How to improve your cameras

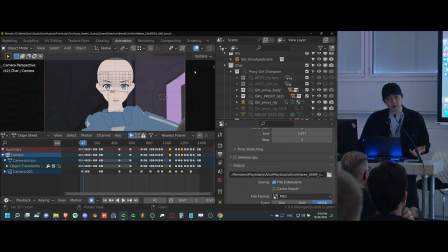So for example, there's a focus on the case file with, it's blank right now, there's supposed to be text later, don't worry about it. Just pretend it's super interesting.
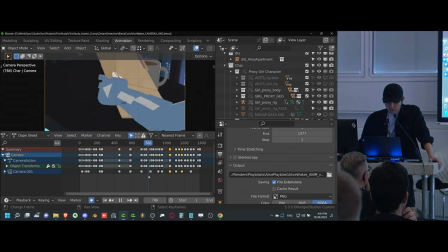But that sort of shot and like these sort of focuses on what she's doing are very important for getting that particular secrecy,
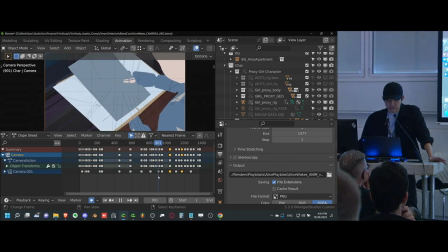sort of like suspenseful information reveal across.
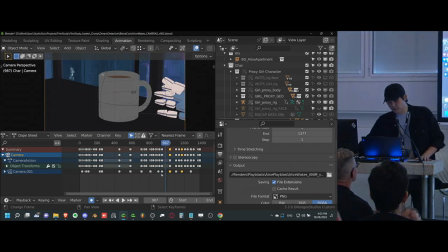There's also a little bit of her as a person that's sort of being conveyed in that she is technically, she feels almost like she's in control, right? So she's got this sort of like, she knows, but we don't know kind of vibe. So that also helps a lot with getting this sort of
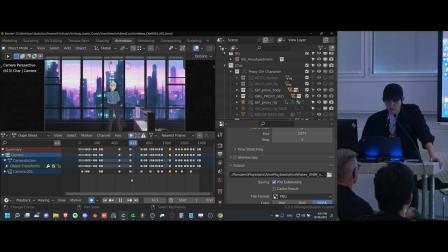almost authoritative vibe for her across all the secrecy and all the ominous stuff as well.
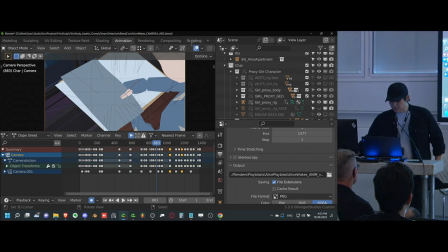So that is true. I definitely think that's true. I have, yes, ominous vibes right there.
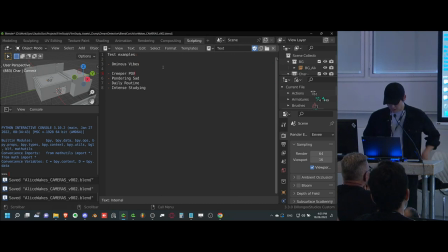Look at that. Perfect. So I'm going to try one that is putting her in a more vulnerable state. So we're not going to change anything about her animation, but we're going to make her feel less powerful. How can we do that?
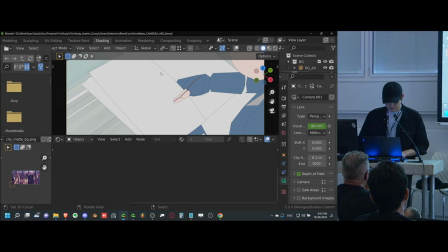So I have this thing called, it's a note called Creeper POV. It's a type of shot that I mean, it's not the greatest name, I promise.
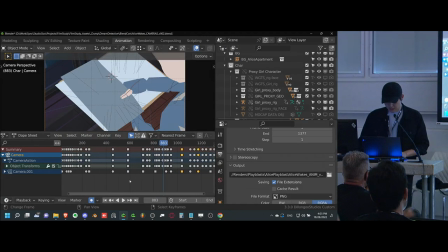It's, you know, weird. But it is essentially something that makes her unaware of something that we're aware of.
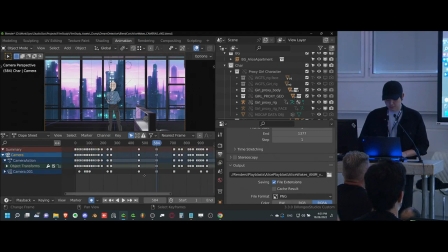And that's something that you can do with just camera work. And so let's see what we can do to change that. At the beginning here, I think this is fine.
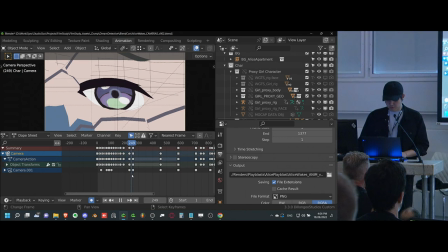We're still having her feel a bit more vulnerable with the actual eye twitching and stuff like that. Plus, I didn't animate the rest of her face, so we won't worry about it. But this shot right here, for example, this shot is a very neutral shot right now.
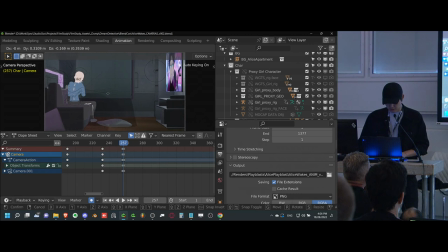But we can actually take advantage of this particular animation by moving it somewhere where you don't expect. Maybe right here in the corner, looking upwards, right? And what we can do is we can actually have this particular shot be a bit more handheld.
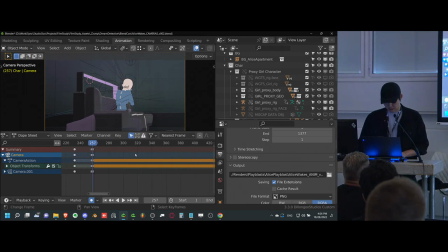So when we have something like this, just something like that, let's get this a little faster. We can actually have sort of this feeling that she's being watched and she doesn't know it, especially since she just woke up.
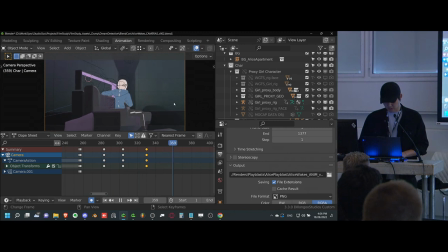She's feeling a little vulnerable from like the eye pain or whatever it is that is causing her eye to twitch. And here we are with just a bit of a creeper POV, as I like to call it. I really shouldn't call it. That's such a weird name.
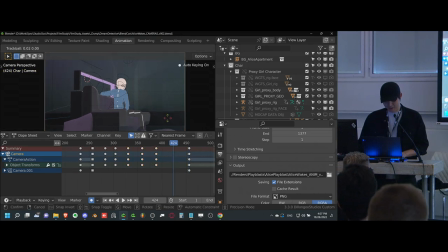it's ominous. Did you say Minecraft? Did someone say Minecraft? Anyway. Yeah, so now we have this sort of like slightly ominous like handheld camera from a distance that isn't really supposed to be there.
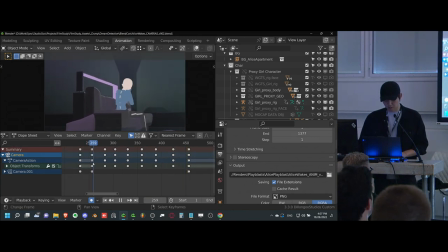We could try a different, slightly different location, depends on where you want to put it. Another potential location is sort of like, if you want to also sort of get the focal length, we can also take a look at that. Now, focal length is sort of interesting because not a lot of people think about it. If you guys don't know, focal length is basically zoom.
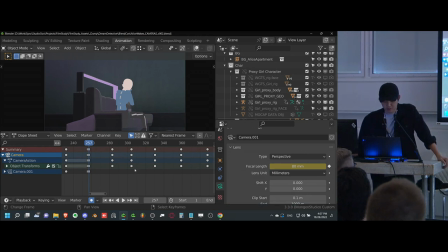It's another word for zoom. I mean, it's the same thing, but it's very fancy terminology. But focal length is essentially just how much you zoom in. And what that actually does for like a live action camera is it flattens the image.
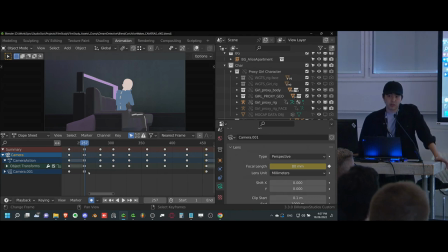So I don't know if you guys have ever seen like a wide angle lens where you have the person really up close and then they're just super distorted. And like all their, like their eyes are like fish eyes and like they do all these things. The opposite of that, of course, is being very far away and then zooming in.
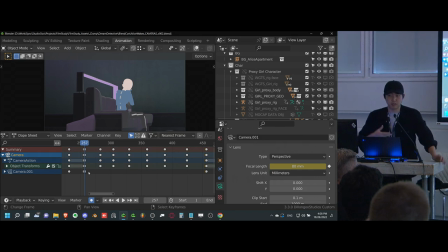And their heads can fill in the same screen space. They can take up the same amount of space in the frame, but they can look very different. And so that's where the difference is between like composition and like the focal length of the composition. They're actually separate because you can fill in the same space. You can get the rule of thirds, but you could have the wrong focal length and you give a different vibe.
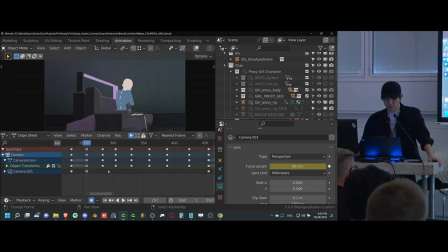So this is something that's really important when you want to do like certain moods and stuff. And you want to think about it from a perspective of what is the purpose of a camera? That's how you sort of decide what a focal length you want.
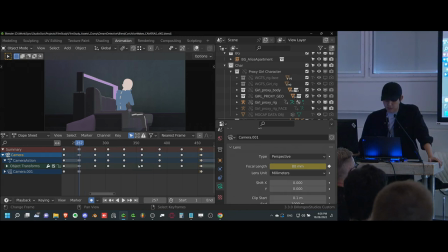And the answer to that question is hopefully obvious after I tell you, but maybe I should ask you guys what you think the purpose of cameras are first. And any takers on why cameras are useful in animation?
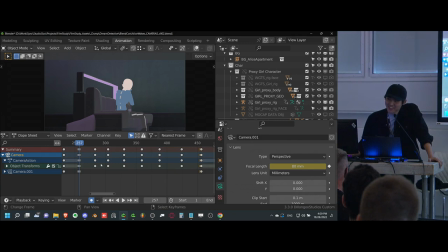Yeah. They help you frame the story. Okay, yeah, framing the story, having control over the story and how it's told. Yeah, that's definitely true. Right. So, for example, if you want someone to feel powerful, you want them to be looked at from below or something like that, right?
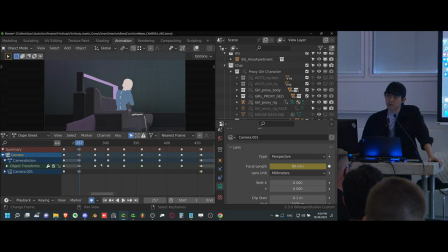Yeah, that's true. Definitely some forced perspective there that could help a lot. That's a good point. That's definitely one use case. Any other sort of like bigger picture kind of ideas of why cameras are used? Yeah. Control the audience knows. Okay, that's definitely true as well.
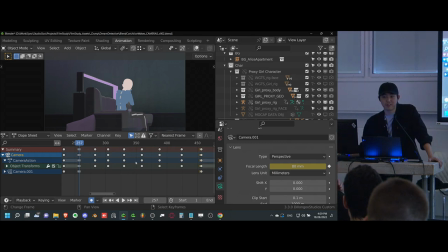Yeah. Did you have an answer as well? Handheld. Handheld. Yeah. To sort of give an impression of who is the camera, right? Yeah. Okay. So I definitely think these are all true.
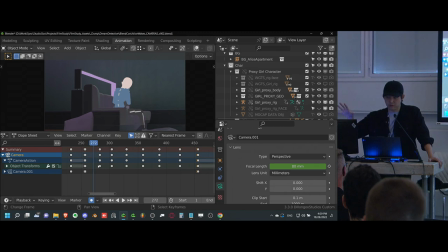The sort of idea that I'm getting at behind all that, these are all definitely valid, but behind all that is essentially you are controlling what the audience is doing in the scene. So not a lot of people think about it, but the audience is actually part of your scene.
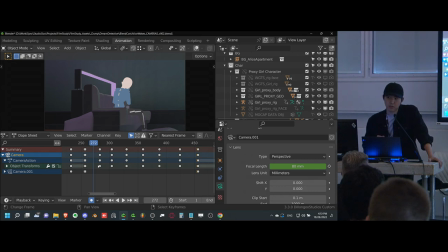Every time you film something, they are there because in real life, the only way we can see stuff is to actually be there. And so we perceive things subconsciously as if we are there, and we perceive the emotion and the vibe of that particular scene based on how we would perceive it if we were there.
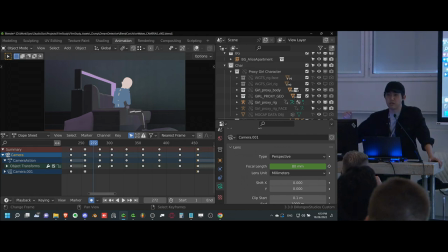So a good example of that is like if someone's taller than the camera, then you will feel weaker and inferior because in real life, that's what you would see. And so what you're doing is you're putting the audience in the situation. You're not making them a character in the story. That's nothing like that.
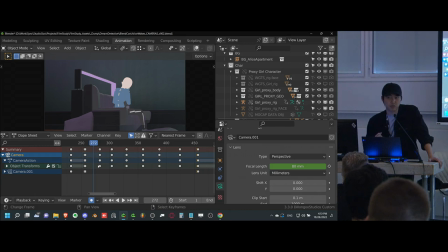But you're making them feel as if that subconscious reaction is real and it's relevant to what's happening on screen as well. And they make that association. So in this particular case, we have the handheld. We don't want the audience to feel like the creep, but we want the audience to know that something creepy is going on.
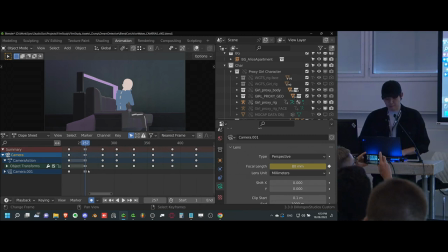So when something is creeping on someone like this, typically you would have a couple things. So you could do something fun, like, for example, you could start with a lower focal length. This implies that they're further away.
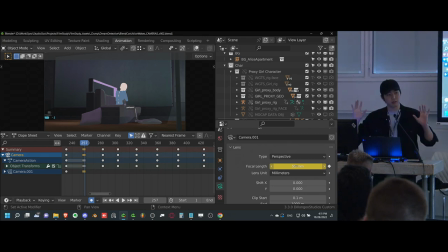So because the character that they're looking at is smaller on the screen, the angle is wider, it's sort of like, oh, this person's sneaking. They're not like super intimate with this person. So they're trying to keep a distance. Okay, cool. So we have that at the beginning of this particular shot. It's keyframed right now, so I'll just do that so it stays.
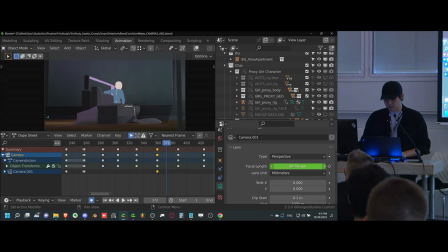And then what we could do is, if we want to add some extra tension to make sure that we know she's a target, we just do a quick little zoom in. Now this is kind of mimicking like actual handheld cameras where a cameraman is zooming in or something to focus on something. But it also, as you know, the cameraman would probably say as well, when he does that, he's mimicking a psychological effect as well,
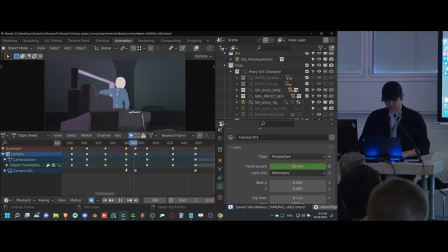which is just someone focusing on someone else in the distance. So if you had something like this, suddenly she doesn't look all that in control anymore. I mean, she looks like she's about to get pounced on by someone behind her, right? Hopefully, anyway. So yeah, I know what I'm talking about.
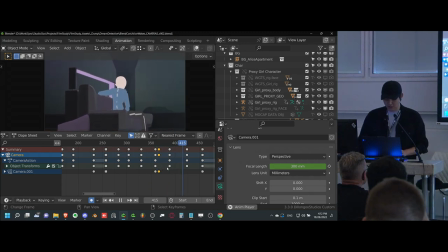But yeah, so this is sort of just an example of that sort of creeper POV with exactly the same animation. And this is just such a neutral pose that we have that leeway, and which is why I think this is a great example to work in this scene.
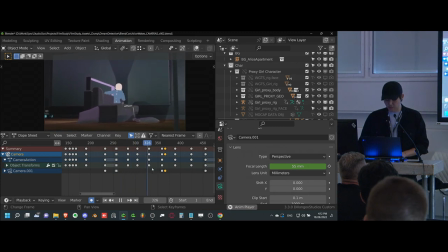But yeah, hopefully that makes sense. And while putting the audience in the situation, you're making the audience feel more powerful than her as well. Because the person in this situation is creeping on her, has information that she doesn't have. Now we sort of feel like we're like in that position.
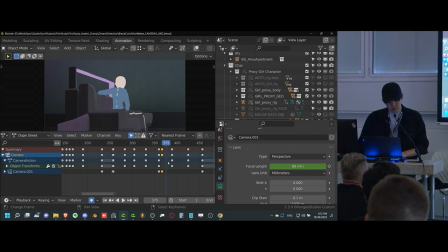So we're okay, so this, she's in danger and she doesn't know it, but we know it. And that makes her feel a little bit less powerful as well. So even if we play this back at the same, with everything else the same, let's see if we feel a little different about her situation.